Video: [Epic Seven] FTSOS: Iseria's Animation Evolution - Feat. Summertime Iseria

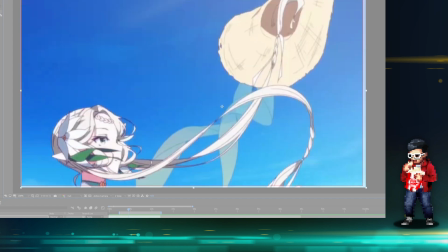45:09 It is important for the storytelling because again, if the camera just goes up instead of like the Briar Witch and Green Iseria,
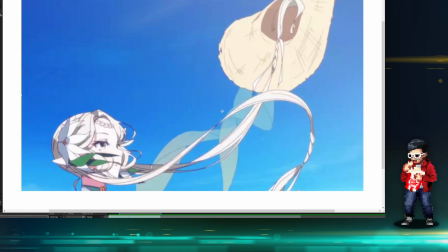45:17 if the camera just goes up, they threw swords above, right? Whereas Summertime Iseria, her swords went out. So we don't know where they are right now, right? Because the camera's been focused on her, so we don't know where they are.
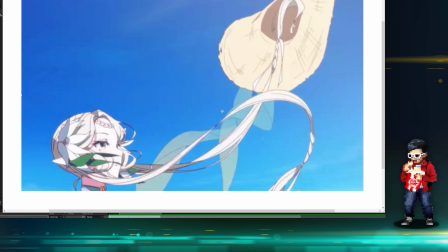45:28 So how do they get the swords back into frame while still kind of seamlessly tying in the story that they've told so far? Masterfully done. So notice this. Okay, so the hat falls. We're gonna follow it, of course.
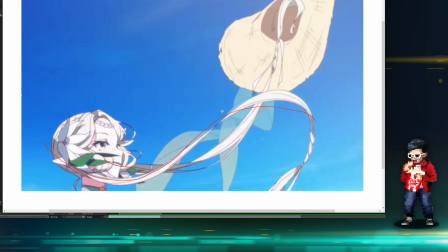45:42 The hair, they didn't have to animate it this way, and I don't even know if the hair would animate this way, but because the wind apparently would pick that hat off. And so you have this kind of turbulence going upwards. You have, of course, the tassels naturally falling with the gravity and the motion here.
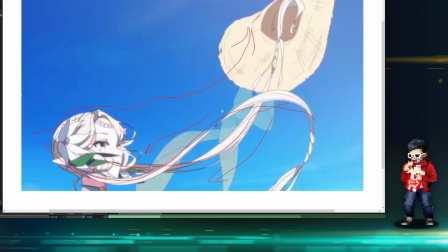46:01 So you get this really, really smooth arch, right? So as we continue to play this,
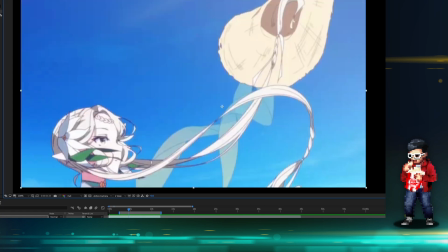46:09 we go to the sky. It cuts pretty quick, but our eyes are already attuned to it.
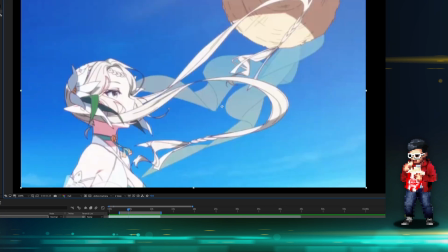46:14 So because there's a couple frames held on the face, and we already see the hat has fallen off.
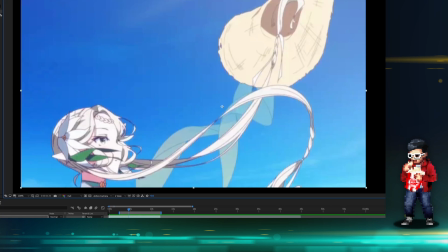46:18 So in terms of enough information for your mind to already comprehend what's going on, they can speed this up almost as much as they want.
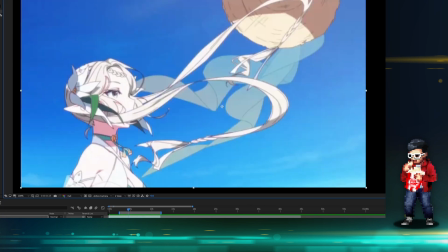46:25 We get a cooler visual of the sky that and also a perspective.
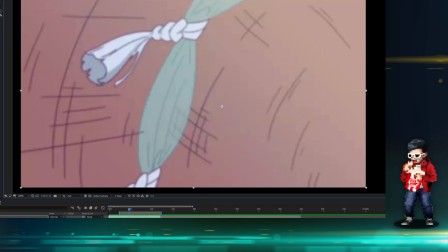46:32 Oh, that's actually interesting. I never noticed this one frame. Ah, I see. I think they did something weird here.
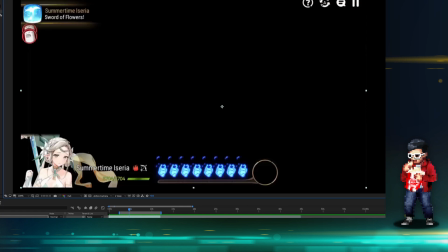46:47 This is caught in the animation, so this black frame is definitely there. I'm surprised to see it.
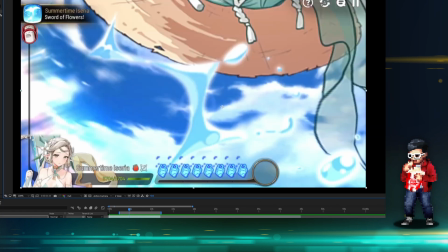46:55 I'm surprised to see it. Smilegate, if you're watching this, you may want to fix this.
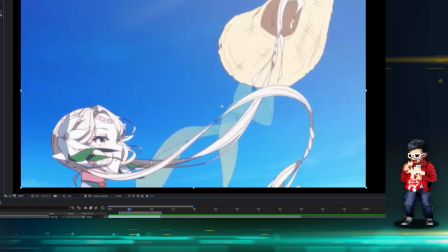47:00 Oh, let me play this. Let me play this. Do we spot it? It's one frame.
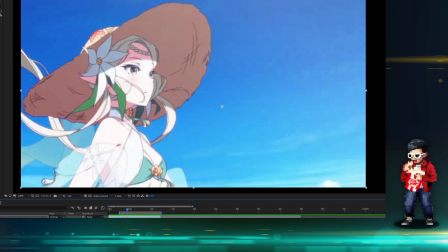47:05 It's literally one frame, so I don't think you can really spot it, but it's there.
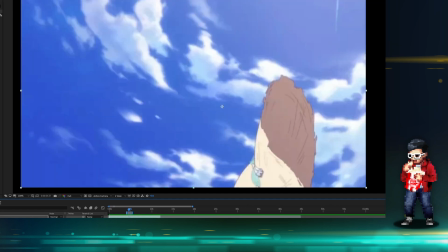47:12 And I see what they did. That's their way of masking it back into the sprite animation.
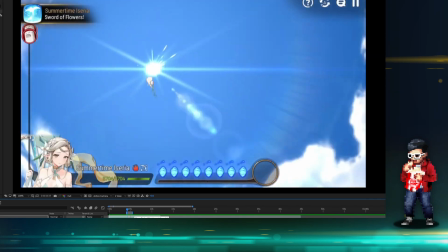47:18 Oh, it's definitely there, now that I noticed it.
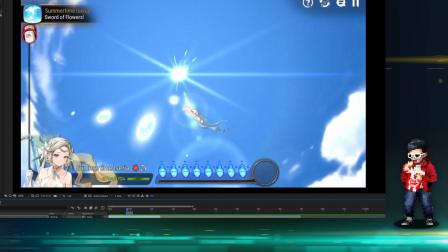47:22 So Smilegate can definitely tidy it up, because that black frame actually served no purpose except to introduce the UI elements back. But they didn't need to do that, because the frame after, they already had the sprite animation. So let me just get there and explain.
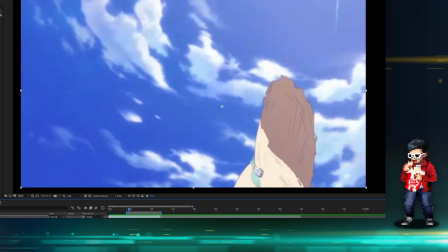47:36 Maybe Smilegate overlooked it, because it's one frame. A lot of the times when I'm video editing, especially when I'm splicing video, like from one cut to another, sometimes I have one black frame
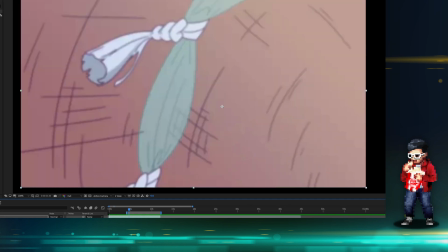47:47 from the cut because I didn't know to pull the other segment in.
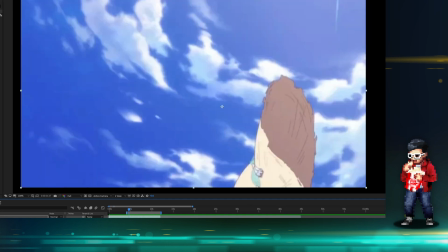47:53 So yeah, so from here, this is all hand-drawn animation. And this is sprite animation.
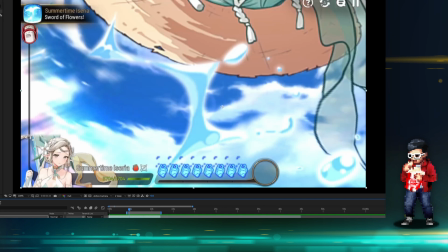47:59 You can see the fidelity already changed. There's the bigger outline, there's it's more pixelated.
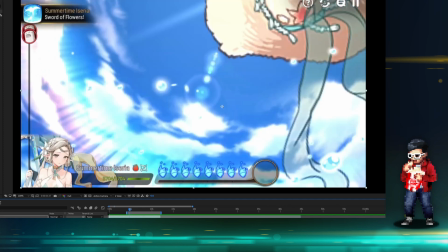48:05 Because they have to, right? So basically this hat is actually a series of flat images
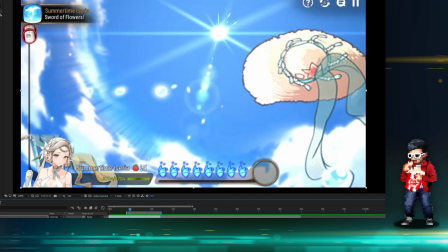48:13 that they're moving along a course.
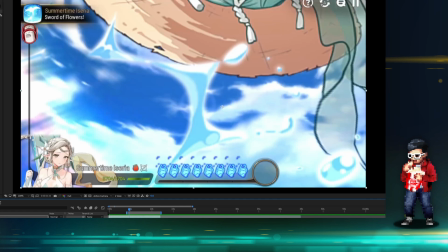48:17 They're moving along in a dynamic, actual, like, let's say, digital space. They're moving in a digital space. It's not animated anymore. I see what they're doing now. So this black frame is the unfortunate part, but don't worry, the animation is still very beautiful. Most of us probably didn't know it.
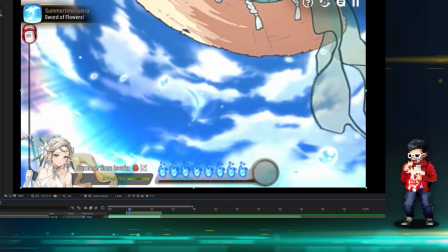48:33 I didn't even know it until I just broke this down. The background is also an image.
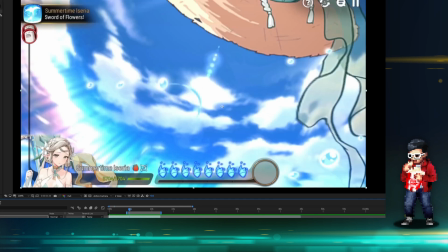48:39 It doesn't need to be dynamic anymore. So you can notice that the hat flying, they got a couple PNGs, so images.
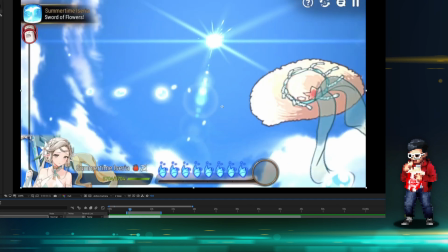48:47 The hat flying here, this is one shared image, this hat.
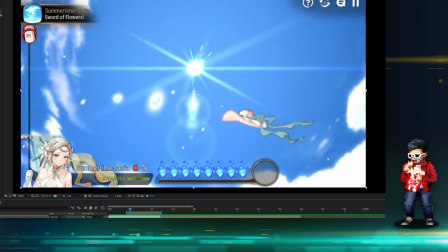48:53 And then it has a couple other images here. This hat from this point, fly, fly, fly, fly, fly.
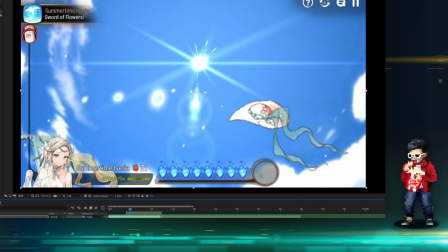49:01 It's all the same image. You can see that, right? It's just the image, it's a flat static image, not animated.
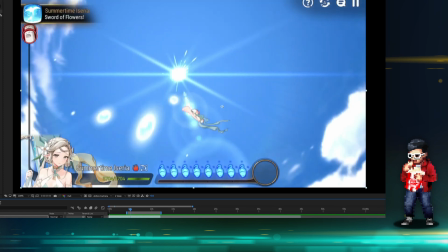49:08 And they're just moving it along a course. And it would cost less.